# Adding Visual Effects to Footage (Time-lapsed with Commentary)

What's up, everybody? Today I'm going to be helping my little brother out with a little video that he shot. I'm going to put it together and just add some special effects to it. Now this is going to be another video with commentary laid over it. So if you guys like this type of video, just let me know down below and I'll make more of them.
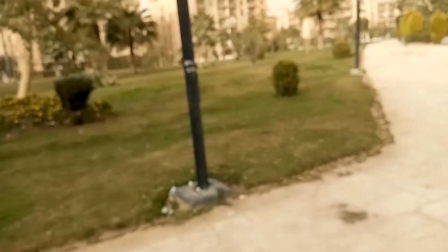17s
So let's get into it. So what I'm going to be doing is editing and adding some effects to that video.
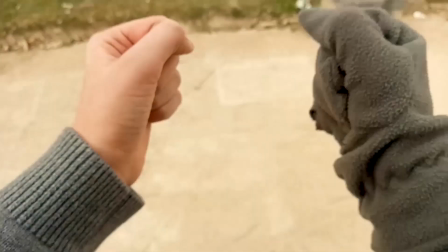24s
Here are some of the effects that I added.
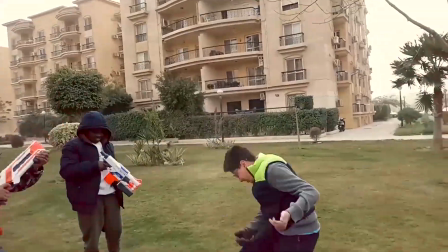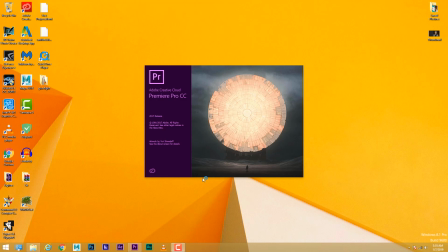35s
So I'm opening up Premiere. I'm just gonna edit the video down. So I'm gonna start.
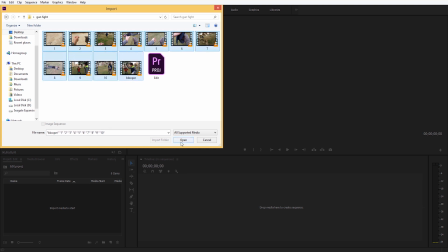40s
I got this folder open. Here are all the little clips and I'm just gonna get to work.
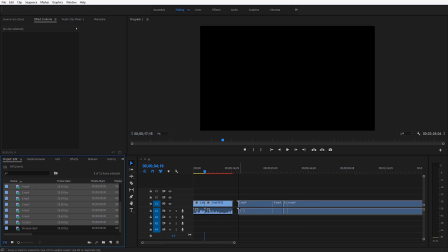46s
Now I'm starting to notice some issues with the footage itself, some continuity issues.
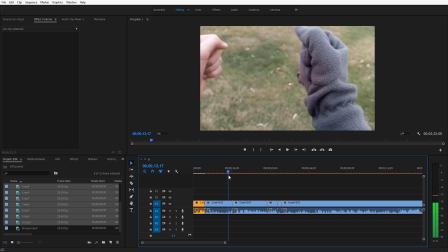51s
And there's also a problem with the lighting, like the way it just changes like that. It just changes so suddenly.
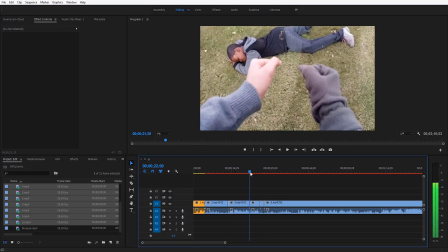57s
I think that's mostly due to the fact that this was shot on a phone camera and the sensors aren't so wide.
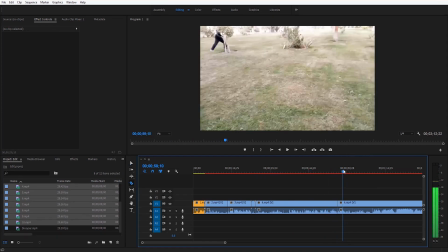63s
So yeah, I would assume that was probably it. Now this was shot on a cloudy day.
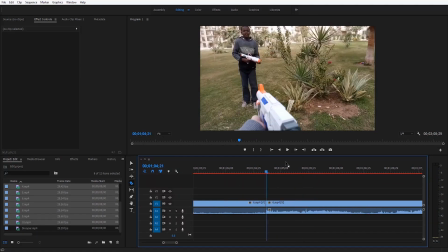70s
You're not getting the best lighting in general. So I'm gonna try to find a way to work with this.
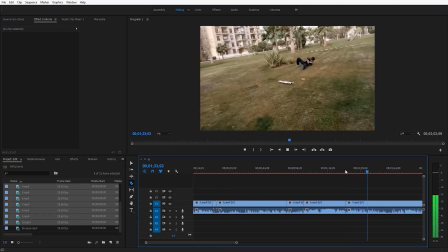76s
And the color correction is gonna take a hit because of all of the light changes we have.
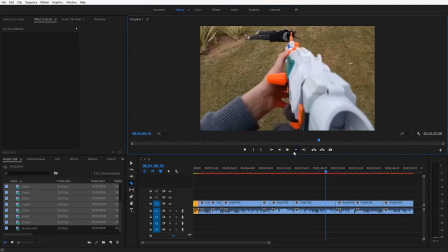82s
Now this video is gonna be fairly short because there are some issues with some of the shots.
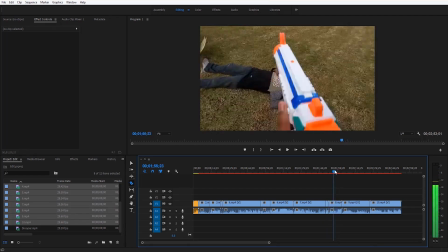88s
So I had to cut them out altogether. And right now I'm just working to tighten everything up and make sure everything kind of flows together.
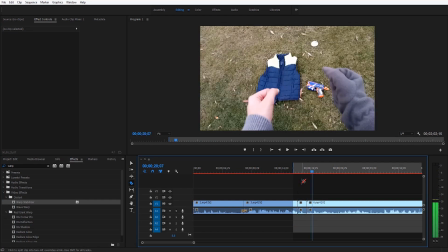96s
So after I finish with the edit, I'm going to try to isolate the clips that I need so that I could send them over to After Effects.
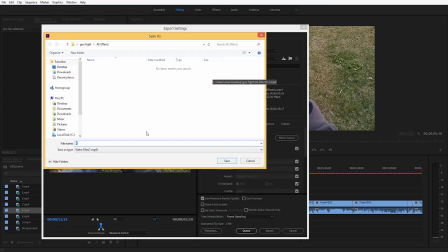104s
Now I'm going to render each of these little isolated clips because sending them directly to After Effects from Premiere,
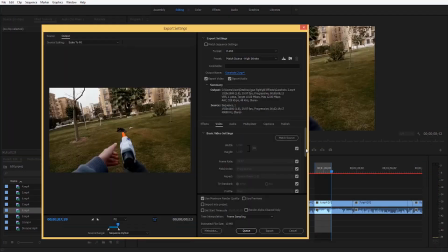111s
it just always gives me issues these days. So I'm just going to add everything to the queue, to the render queue.
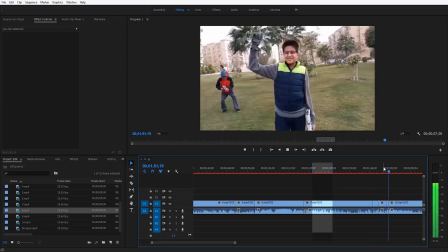118s
Now this is a separate program.
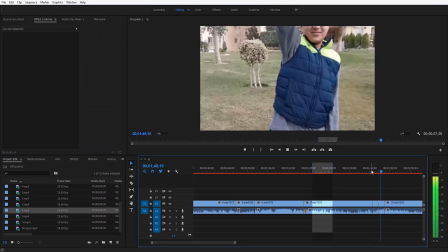120s
It allows me to render out multiple sequences at once without having to wait for one to finish just to get started on another clip.
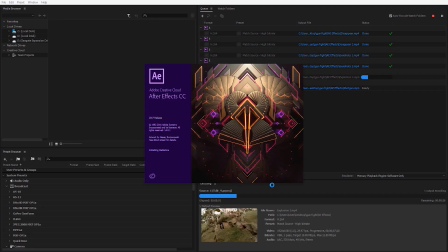128s
You can just put them all there and then just wait for it all to render. Now I'm opening up After Effects and this is where I'm going to spend most of my time.
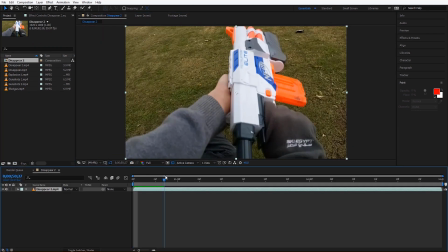136s
So I'm going to import the clips and the first one we're going to start with is this teleporting piece right here.
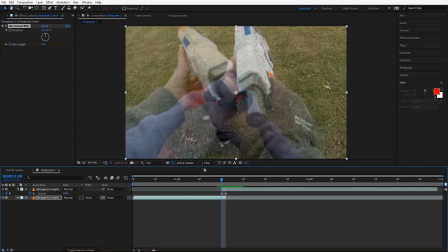143s
And I'm going to try to piece these shots together to where you barely can notice the cut,
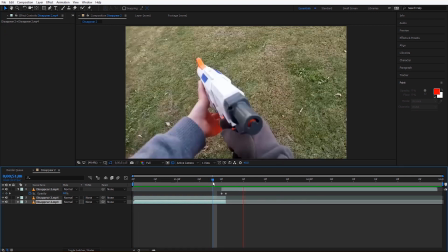148s
and then that's when I'm going to add in the shockwave.
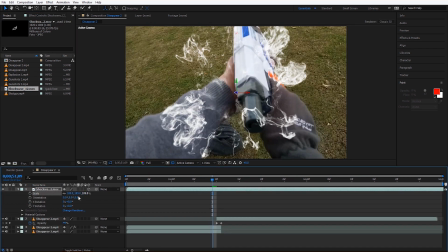153s
So I'm going to go import a shockwave, and this shockwave is just there to kind of, show that he disappears.
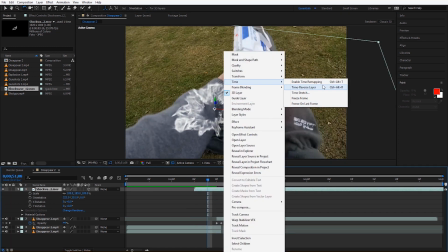159s
So that's what I'm going to be adding. Now, right now I'm just positioning the shockwave and getting the timing right and everything.
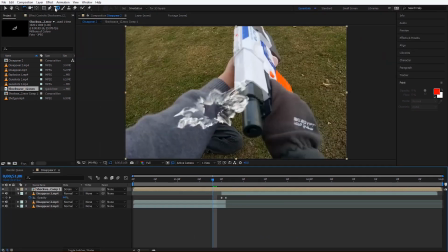166s
So once all of that is straight, then I'm going to deal with blending it into the shot, which means that I'm going to have to do some masking.
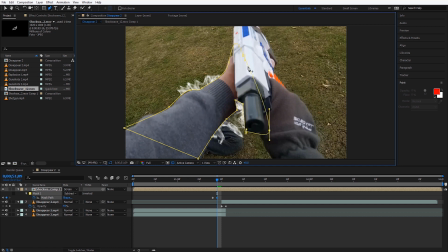173s
Now, of course, the masking that I'm going to be doing here is not going to be nothing crazy because the shockwave animation is very short.
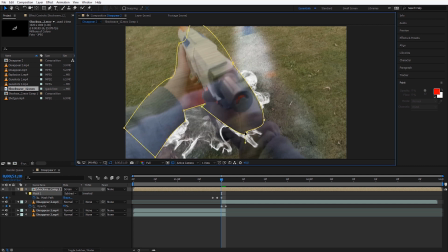180s
So I'm just going to keyframe the areas that I need to keyframe so that it can look as if
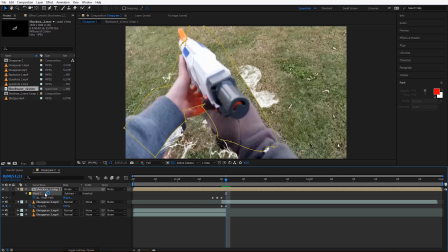185s
the shockwave itself is sitting on the grass rather than on the clip itself. So it's just going to help me blend it into the shot. Now, I know that these masks are pretty sharp.
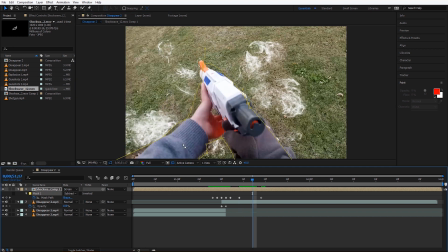195s
I'm going to feather them out later. I'm just going to make sure that everything is where it needs to be.
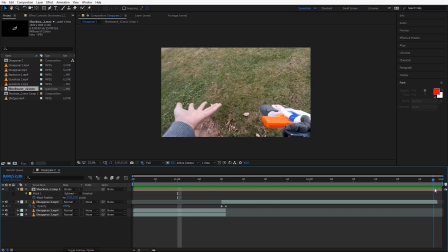200s
And I'm just going to animate this keyframe just for a couple more frames so that the shockwave can look like it really sits in the shot.
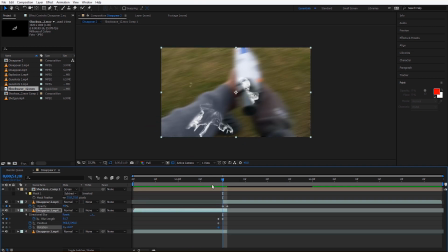207s
But this type of masking isn't going to take too much time because it's just a couple frames. So right now I'm going to try working on blending these together.
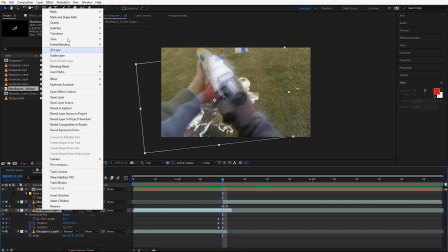215s
So I'm going to try rotating the footage. Now I'm going to try my best to make these clips go into each other as if, they're one video.
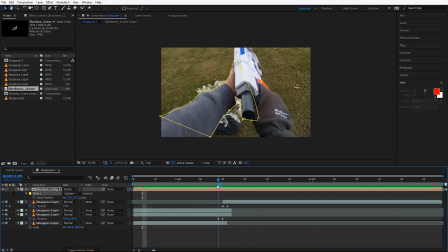224s
There's also some additional masking that needs to be done. So that's what I'm doing here. And I'm going to try to make him sort of light up just really quickly before he teleports so that it can look like it was something that was going to happen before it actually happens.
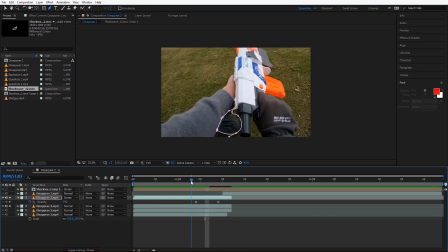240s
So of course this is a subtle effect, but it helps really sell the disappearance.
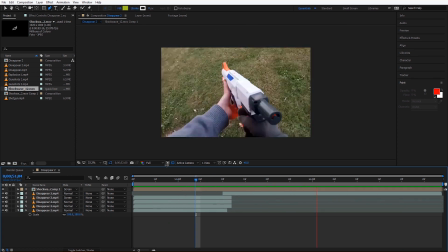245s
Anyway, I'm pretty much done with the shockwave, so I'm just going to render it out.